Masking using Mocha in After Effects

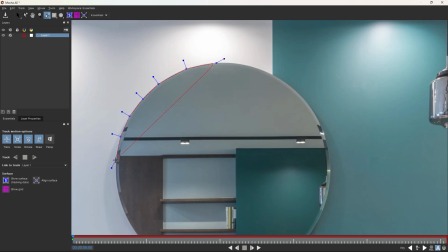[0:00]
Hey everyone, welcome to today's tutorial about masking in Mocha. You know masking is one of the essential part of video editing to make transitions and effects.
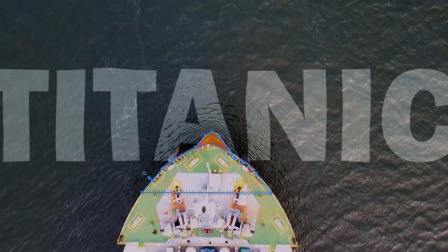[0:08]
We can make many changes to our videos by masking, but masking is always time consuming.
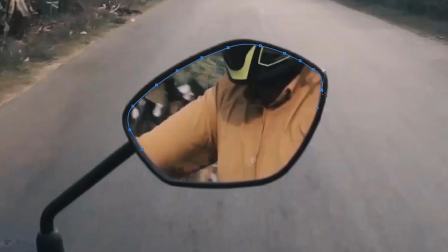[0:13]
So in this tutorial, I'm gonna show you the easiest way to create a mask in any video. And I found that Mocha can do it so fast and correctly in After Effects.
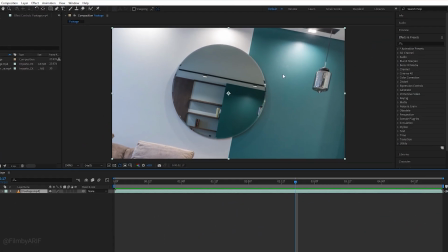[0:22]
We have this video on the timeline and I know drawing marks around this mirror. Let's go to the effects and precess to find out the mocha AE.
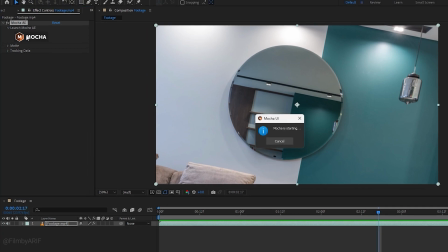[0:30]
After that we'll drag and drop mocha on the footage on the timeline. Now click on mocha it will open up a new window.
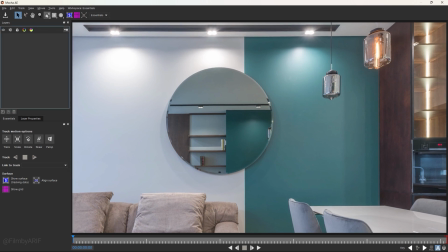[0:36]
Now we can drag the time head to the beginning frame. To draw a marks or shape we have to take the pen tool.
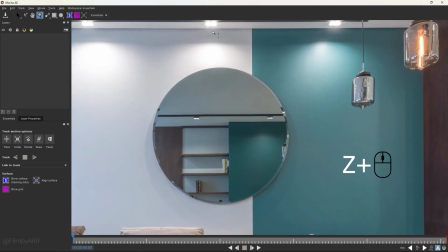[0:42]
To make the masking easy we can zoom in and out by holding down the G key and then left
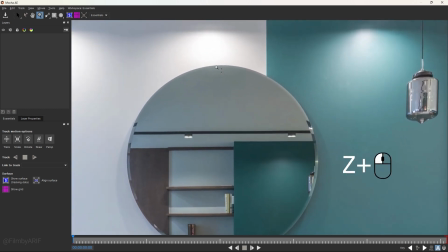[0:47]
clicking the mouse dragging it up for zoom in and dragging it down for zoom out.
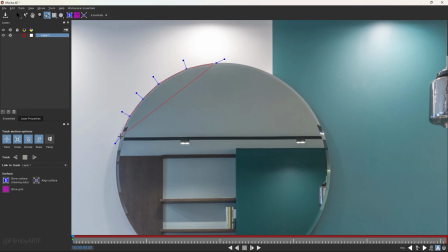[0:52]
Now let's draw a marks around this mirror once. And then Mock will be tracking this mask for the entire video.
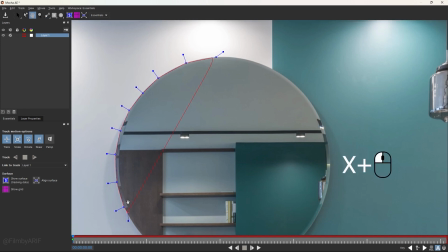[0:58]
If you need to move this video around, hold down the X key, left clicking the mouse and move it around where you need to move.
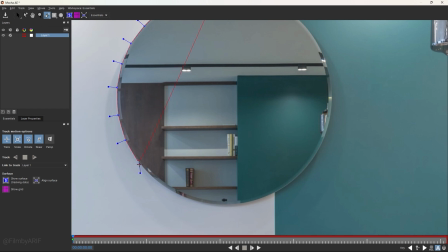[1:04]
This way you can complete the drawing mask.
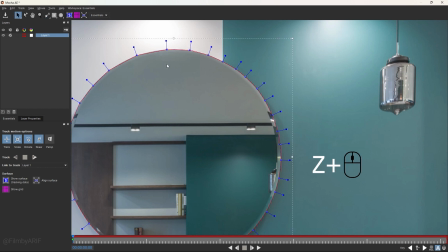[1:12]
As our masking is done, now we can hold down the G key and click the left button of the mouse once to change zoom level to fit.
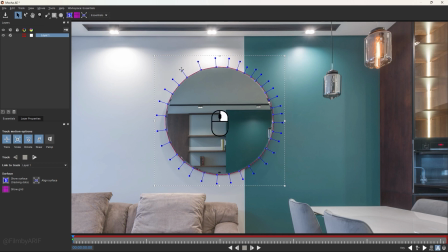[1:19]
To adjust the round of the masking points, we can right click here and move it slightly. So it is time for the tracking. tracking, we can enable perspective, although there is no perspective issue.
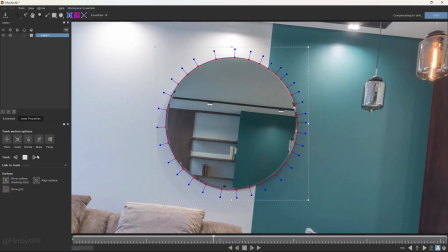[1:30]
Then click on this right arrow icon to start tracking as our time indicator is at the very beginning frame.
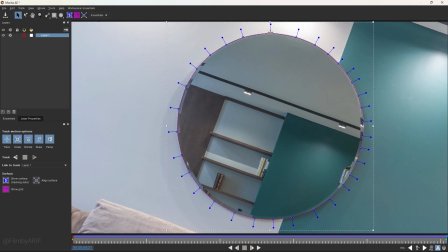[1:36]
If you see the tracking is not following the mirror perfectly, you always have the option to adjust it manually.
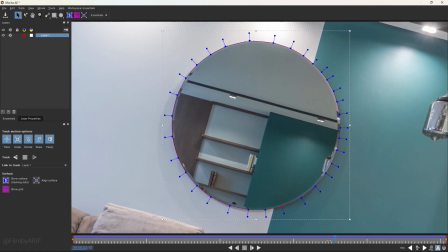[1:47]
It seems Mocha masking and tracking at the same time is little bit better than 3D tracking in After Effects.
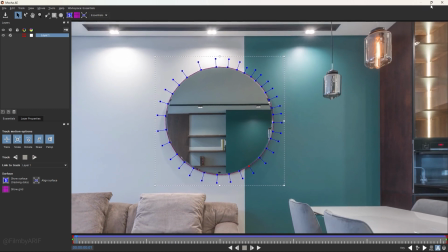[1:53]
Now click here on this icon to save the project. After that, close it. Let's go to the effect controls.
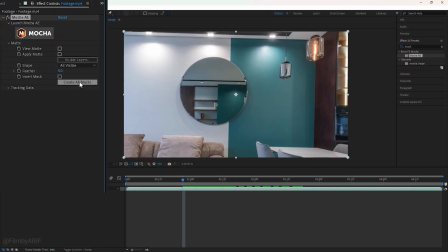[1:59]
Here we will find the mocha. You can just expand the matte under mocha and click on create AE mask.
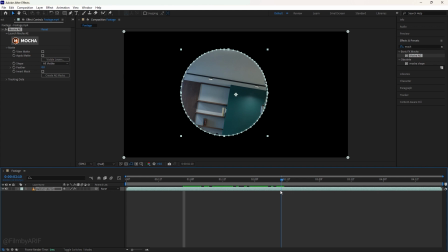[2:05]
And now you can see the marks on the composition. Let's move the time indicator to check out the entire clip.
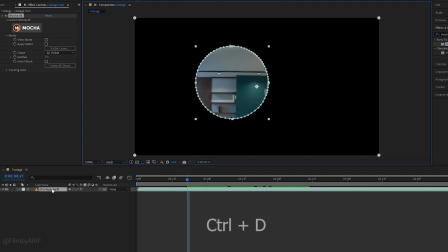[2:11]
If you want, you can enable the transparency grid. Now select the video layer and hit the Ctrl plus T key at the same time to make this layer duplicate. We can name this layer out of the mask. For the underlined video layer, the name will be inside the mask.
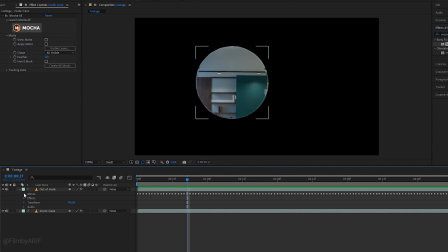[2:26]
You can just expand the first video layer and go to layer 1. Click on inverted to see other part of the mask.
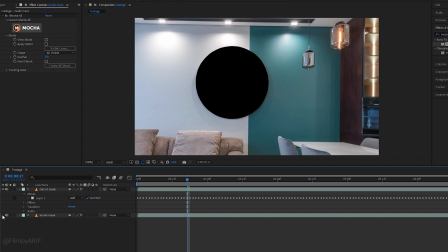[2:33]
If I hide and unhide both layers, we can clearly understand the different between two layers. At this time we have to hide the underneath layer of the video because it helps us to see the edge of the masking area of the first video. It is too sharp. We need to make it obtuse. So let's go to the layer 1 and change the mask feather value to 10.
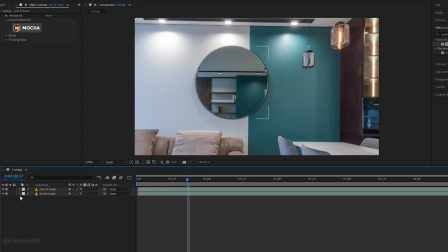[2:52]
That's it. Next, hide the video layer 2 by clicking on this eye icon and expand it to go to the max layer on.
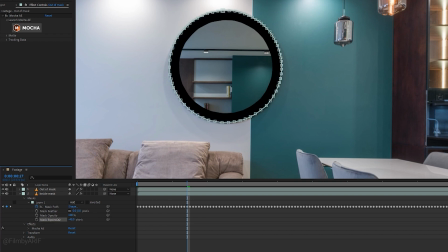[2:59]
Now we can adjust the max expansion to hide the masking line. Sometimes it could be apparent to you, so I wanna make its value 4.
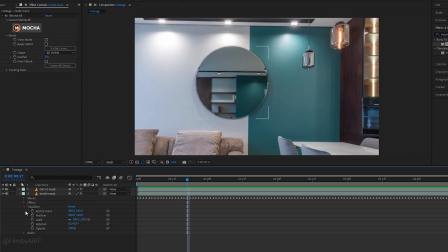[3:07]
To animate this layer, we have to go to the transform. Now click on this stopwatch of the position to set a keyframe. So here is our first keyframe for the animation.
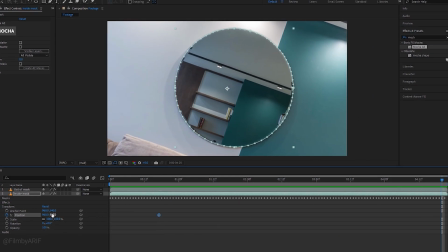[3:17]
Move the time indicator to the end of the video and decrease the Y value of the position to move this masking video layer up until it goes out of the frame.
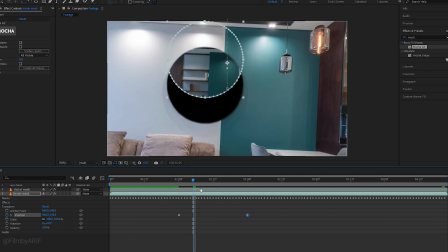[3:28]
We can minimize the distance between two keyframes to make the animation faster. It looks perfect now. If you see, you find there is no motion blur that is unnatural. To bring motion blur to this animation, we have to do a very simple thing.
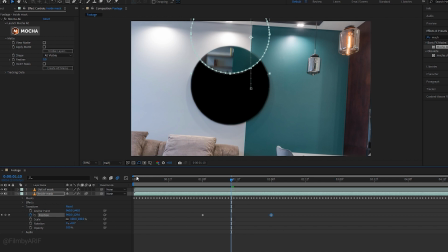[3:43]
This icon is for motion blur. So now we are gonna enable this icon for video layer 2 and you'll notice changes in the composition.
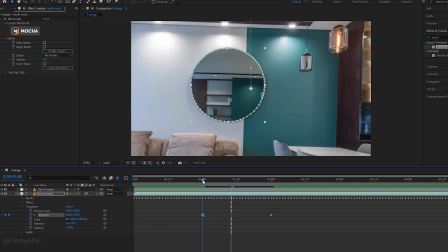[3:51]
Let's make this keyframe ease out to start the smooth animation. Ease in is not mandatory for this keyframe as it goes out of the frame.
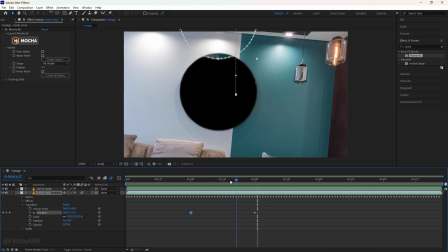[3:59]
Now we can play the video or animation.
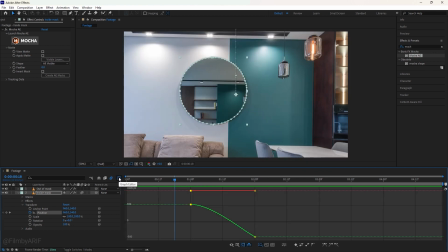[4:05]
If you wanna change the velocity of this animation, you can click on this graph editor.